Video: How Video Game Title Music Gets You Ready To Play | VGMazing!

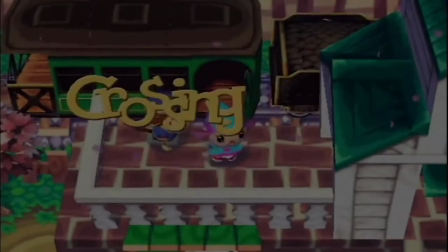4:08 Contrast this with, say, the title music of Animal Crossing.
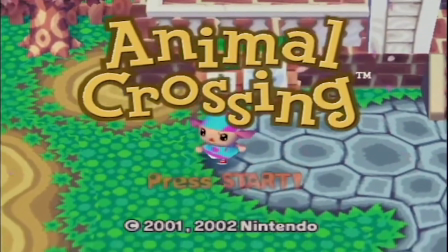4:16 Unlike Majora's Mask, Animal Crossing doesn't have a pre-title sequence. We're treated to the game start screen immediately, and it's accompanied by this fun music.
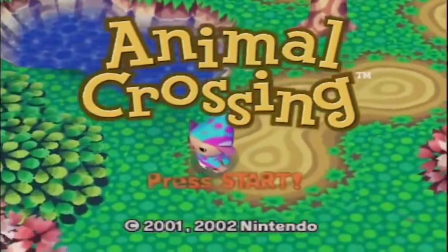4:25 This music very quickly and efficiently communicates what gaming experience Animal Crossing has in store for us.
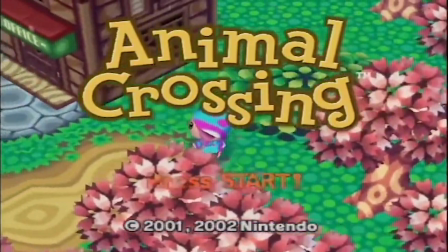4:30 Its funky style with syncopated rhythms and jazzy harmonies tells us we're in for a quirky, offbeat time.
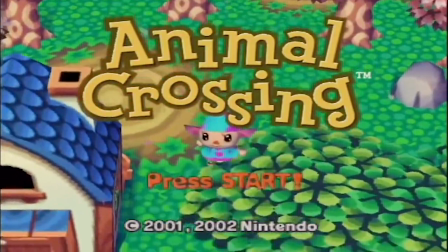4:36 We can hear that the stakes will be low, as there's virtually no conflict in this music, and the number of unique instruments involved are few.
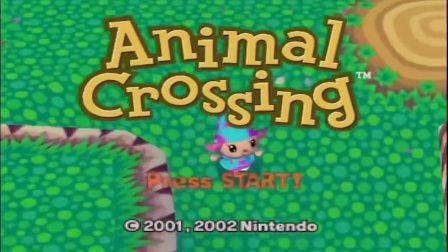4:42 Just two players, a drum set and piano. Composers often communicate the scope of a play experience with a parallel instrumentation.
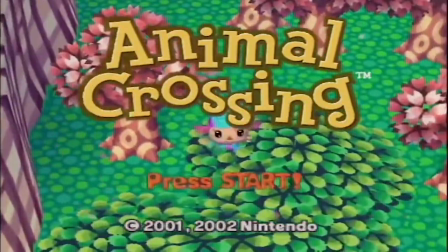4:49 Big orchestras for big adventures, little chamber groups for more intimate or simple stories.
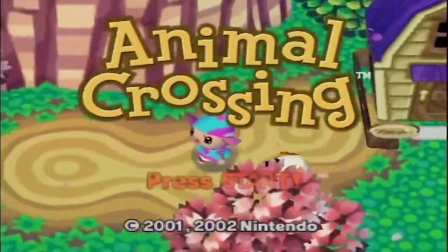4:54 The tempo is moderate and easygoing, appropriate for a game with very little urgency.
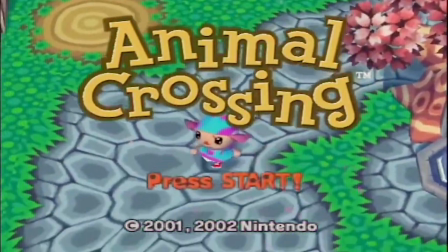4:59 We're not rushing to save a land from evil in Animal Crossing. We're catching fish, getting chased by bees, and paying off debt.
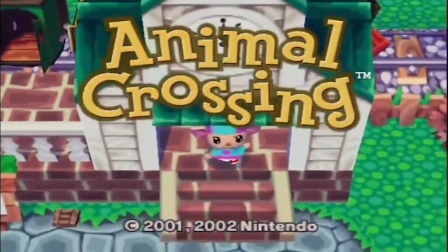5:08 That the music here is of little intensity is purposeful and appropriate. We're being well primed for the gameplay by this music.
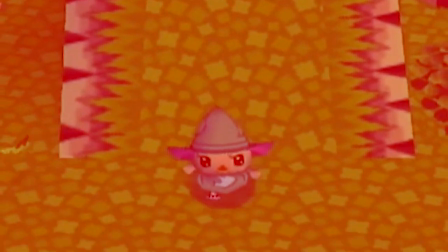5:14 Just imagine if this game's title music featured a full orchestra. What if it was fast, splashy, with lots of dynamic contrast?
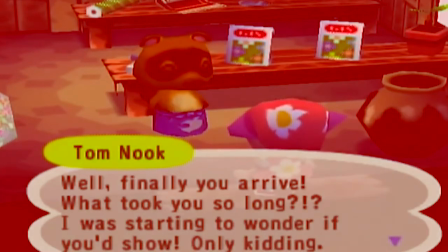5:24 That'd set us up for the wrong gaming experience entirely. It's important for game designers to create the right expectations.
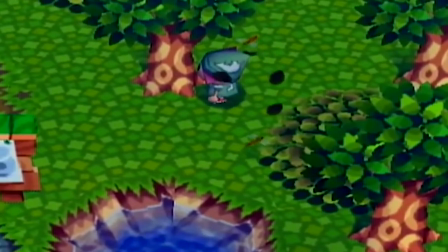5:30 This modest piece is doing more work than we may realize upon first listening, though. The little melodic figure here,
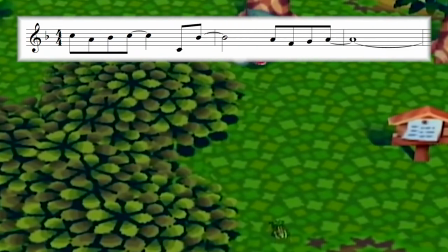5:41 goes on to be responsible for tying together the voluminous soundtrack of this game.
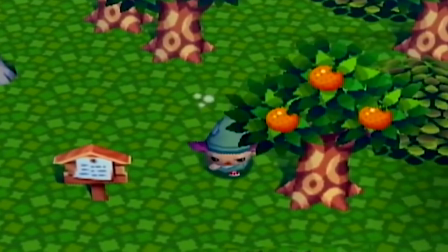5:45 It appears in many forms, straightforward and disguised, over the course of the game's soundtrack, but it's first heard here.
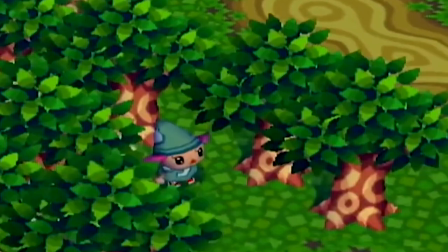5:50 Seeds are being planted in this otherwise unassuming little piece.
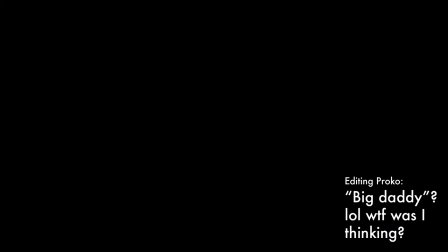5:57 Now for the big daddy of pre-title sequences. This is how Chrono Cross begins.
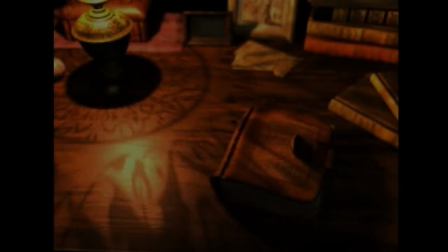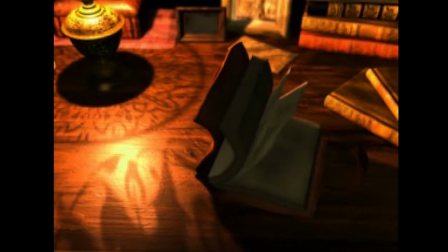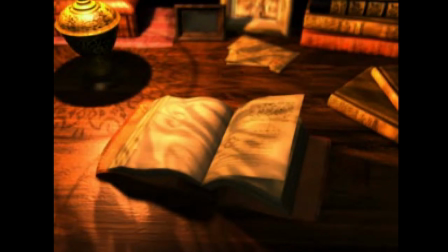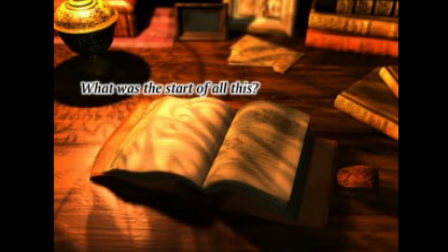6:17 We hear a handful of instruments, flute, guitar, fretless bass, and a scattering of percussion for color.
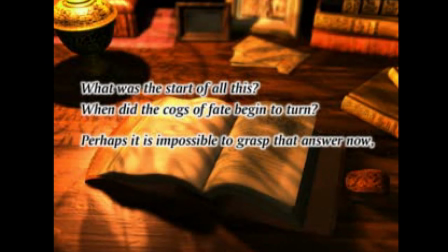6:23 The music is melancholy, beautiful, and, like the visuals, restrained.
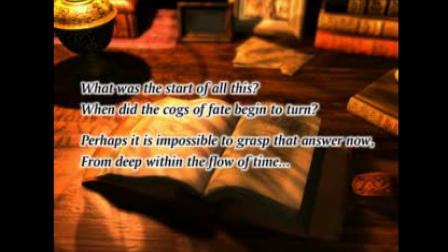6:27 All we see for the first full minute is this one shot of a book being examined in wavering lamplight.
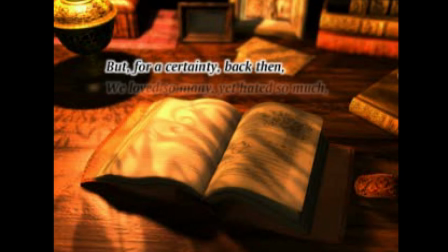6:36 Chrono Cross is playing with its cards close to its chest. If the sequence ended here, we'd probably assume that this game has an intimate and small-scale story to share.
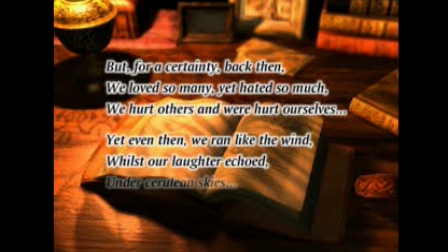6:46 However, that's not the case. Chrono Cross is using the classic technique of withholding to build potential energy for a satisfying release.
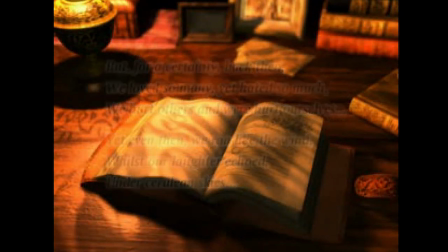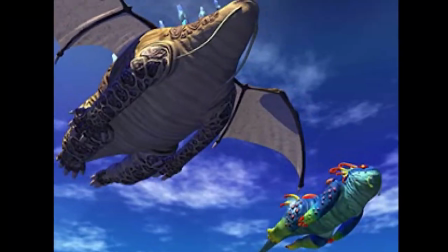7:01 Soon, everything lets loose. Every element of music makes an about-face, and a whole hand's worth of new cards are laid on the table.
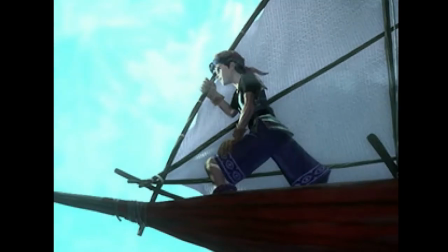7:07 The tempo increases dramatically, and many new instruments enter, with more to come.
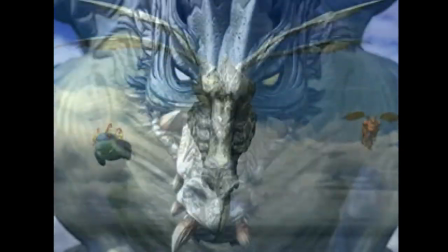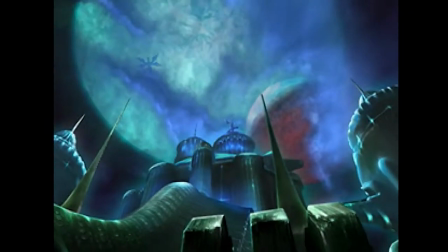7:17 With the entrance of those additional instruments, we ratchet up a couple notches in loudness, and this is all paired with increasingly dramatic and exciting visuals.
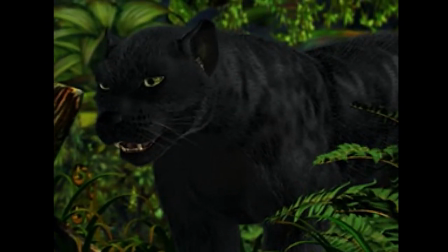7:24 With this subversion, Chrono Cross is communicating its range of expression. We're in for a story that is at times intimate, and at others, thrilling.
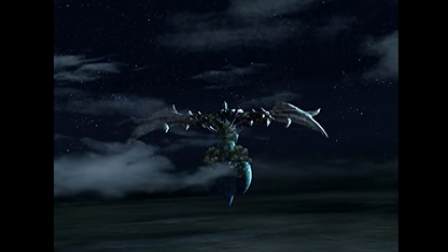7:32 This is music for an incredible adventure. The combined visual and aural experience Chrono Cross leads with is an embarrassment of riches.
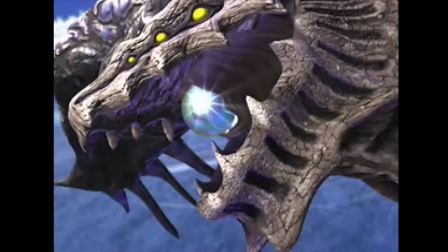7:39 This game is telling us that it's got everything. Melodies to soothe you, rhythms to drive you, dragons, explosions, magic, furries, ooh, and so much more.
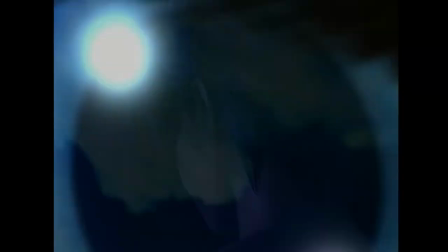7:48 The impact of this exciting audio-visual experience is made more intense because of its intimate opening.
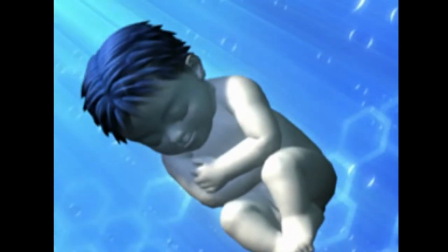7:53 We are titillated more for having had the full musical forces withheld from us until the right moment.
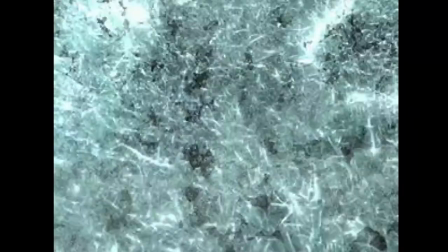7:58 What an awesome introduction to a game.
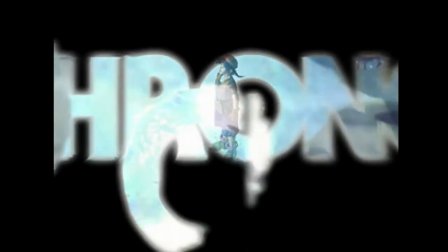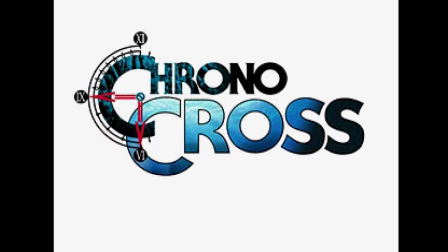8:06 I have one more example I'd like to mention. Let's look at a game with an opening sequence that turns conventions on their heads, one that takes the technique of withholding to a whole new level.